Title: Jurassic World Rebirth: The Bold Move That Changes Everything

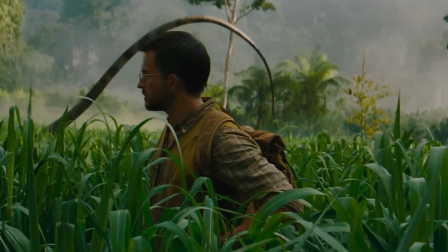I'm going to show you some filmmaking techniques used to make Jurassic World Rebirth a powerful sequel to Jurassic Park. The filmmaking of Rebirth reveals a darker enemy and a deeper truth.
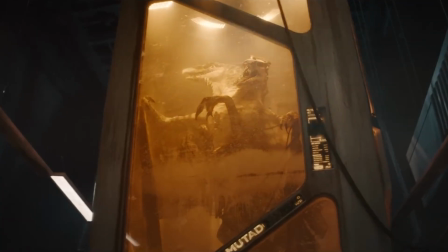Jurassic World Rebirth doesn't just give us new dinosaurs, it changes the way we see them, literally.
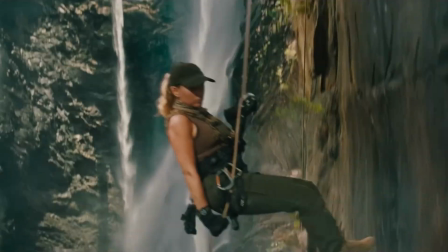The director, Gareth Edwards, is a visual storytelling master, and he uses lots of tricks and tools to make the dinosaurs feel bigger and more dangerous than ever.
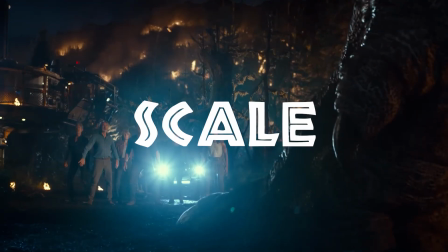Why do they always have to go bigger?
This scene has a lot going on to show off the grand scale.
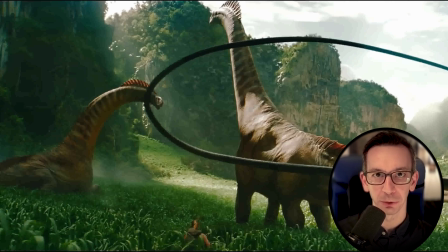Not only are the humans completely dwarfed by the titanosaurs, Edwards went one step further.
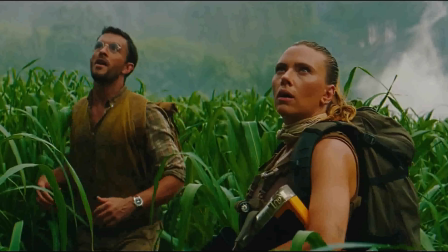The tall green plants were put there on purpose to make the humans look even smaller, like miniatures hidden in giant grass.
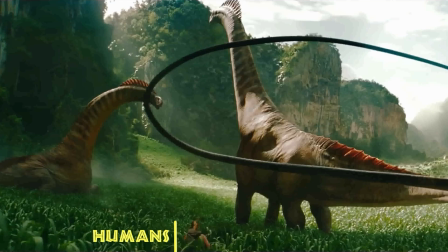So now, with miniature-sized humans peeking out, the dinosaurs appear even larger in comparison. They also sprinkle in these birds in the distance, whose tiny footprints on the composition makes everything around them look larger.
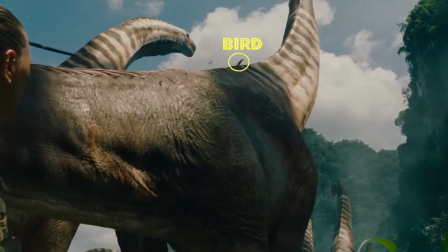The bird right on the titanosaur is the key to making the scale stand out. Edwards surrounds his human characters with towering geometry.
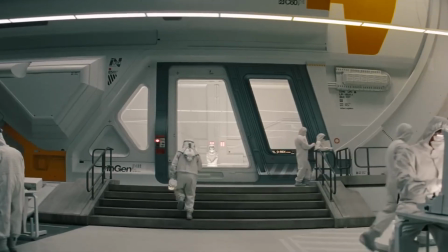Massive doors, cliffs, temples, control rooms, all larger-than-life extensions of the larger-than-life dinosaurs.
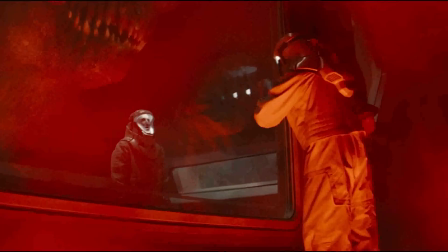All things that dwarf human ambition. Look at this shot inside the museum.
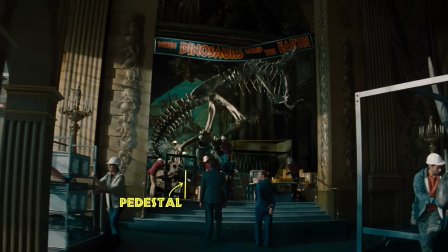Not only did they put the T-Rex skeleton on a pedestal to make it taller in frame, look, they also put it up some stairs as well, so now the T-Rex really towers over Zora. Also, doesn't this scene feel strangely eerie, like something ominous is about to happen?
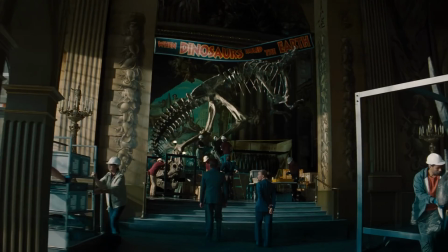Here's why. The design of the space itself depicts a dramatic battle. It's made of big, bold shapes, a brutalist architecture that frames the exhibit. And yet, the sheer size of the T-Rex skeleton, even without its head, stretches well beyond its giant allotted space, hinting at something too large to be contained.
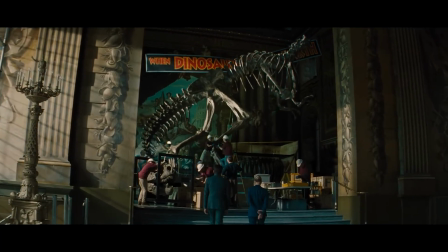And of course, the sign is falling, an ode to the final scene of the original Jurassic Park.
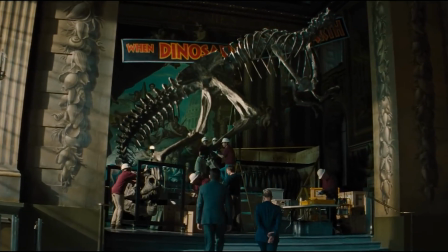It's a really clever way to start the reboot, reminding us where this story began and what we still haven't learned, which I'll get to later. But what I find most interesting is the color tones used, or as we say in the industry, color grade.
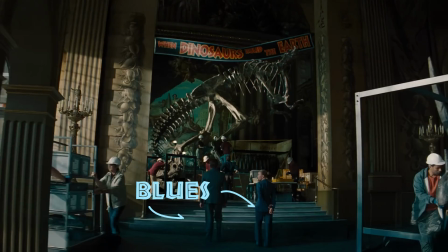Look at how cold the colors are in the exhibit. Lots of deep blues, turquoises, and greens. It creates contrast with the warm sunlight beaming through the windows. Look at how warm the light is on the wall, this yellowy brown.
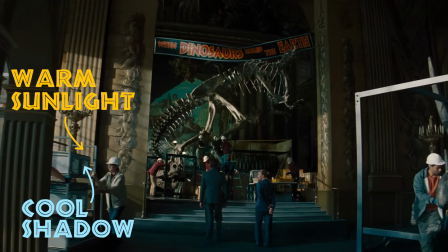And then look at how cool the shadow is right next to it. See how it's kind of bluish?
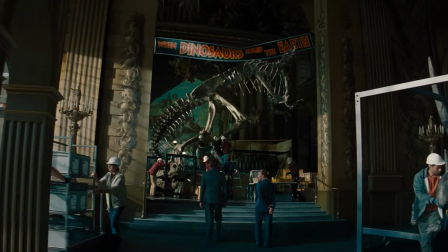The cold and warm colors conflict on screen. It's not natural for our eyes to see things in different color temperatures like that.
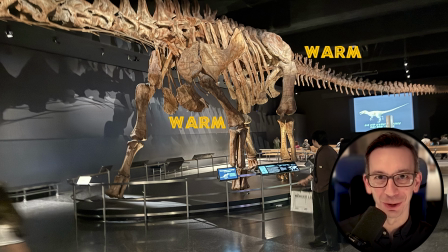When I take a picture in a real dinosaur museum, are there lots of different color temperatures around the dinosaurs? Not at all. We see things pretty uniformly because it's usually just one main light source.
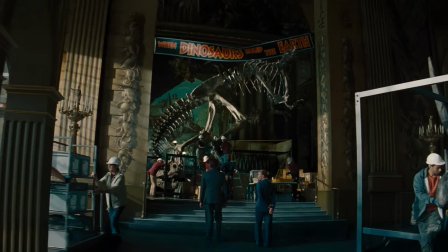In this case, the spotlight's hitting the dinosaur. But in film, different colored light bulbs are used to create different color temperatures in different parts of the frame.
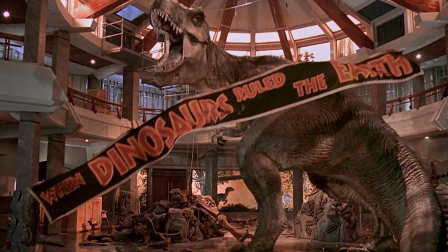This kind of color grade wasn't done in the original Jurassic Park. Look, see how the whole frame is a warm tone?
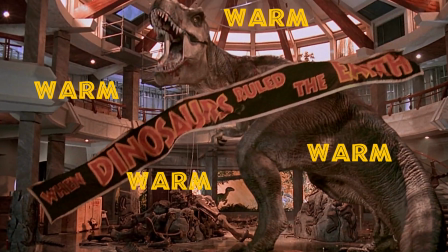Back then, they were going for a more realistic color grade to make the dinosaurs feel real for the first time ever.
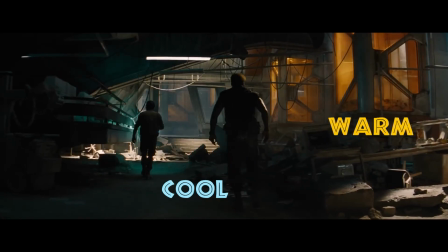But in Rebirth, they're going for a heightened sense of reality, a heightened sense of drama.
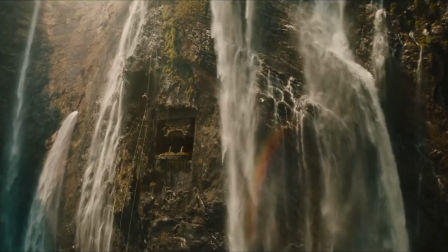Like here, outside the Quetzalcoatlus egg temple. Look at how unnatural this looks.
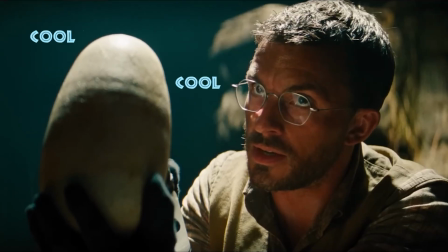The shadow is turquoise. Same colors inside, too. Cool blues and greens in the shadows that are invaded by these warm shafts of light.
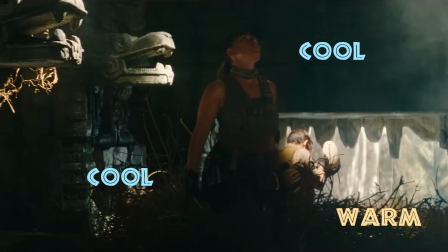They probably shot this scene in a studio with a blue screen wall that looks something like this, and then digitally added the waterfall background in the distance. And then after the shoot, they probably changed the colors in the shadows to be cooler, while keeping the main sunlight warm.
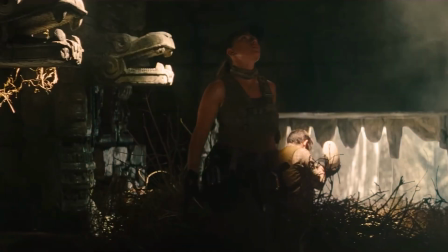So again, watch here carefully. It's a subtle change. See how it goes from warmer to cooler? That small shift makes a huge difference on the design of the shot. So what's this all mean? Cold versus warm. I think it reveals the central conflict of the film.
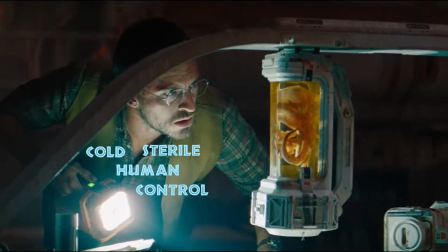It's a contrast of the cold, sterile grip of human control versus the warm, radiant chaos of life.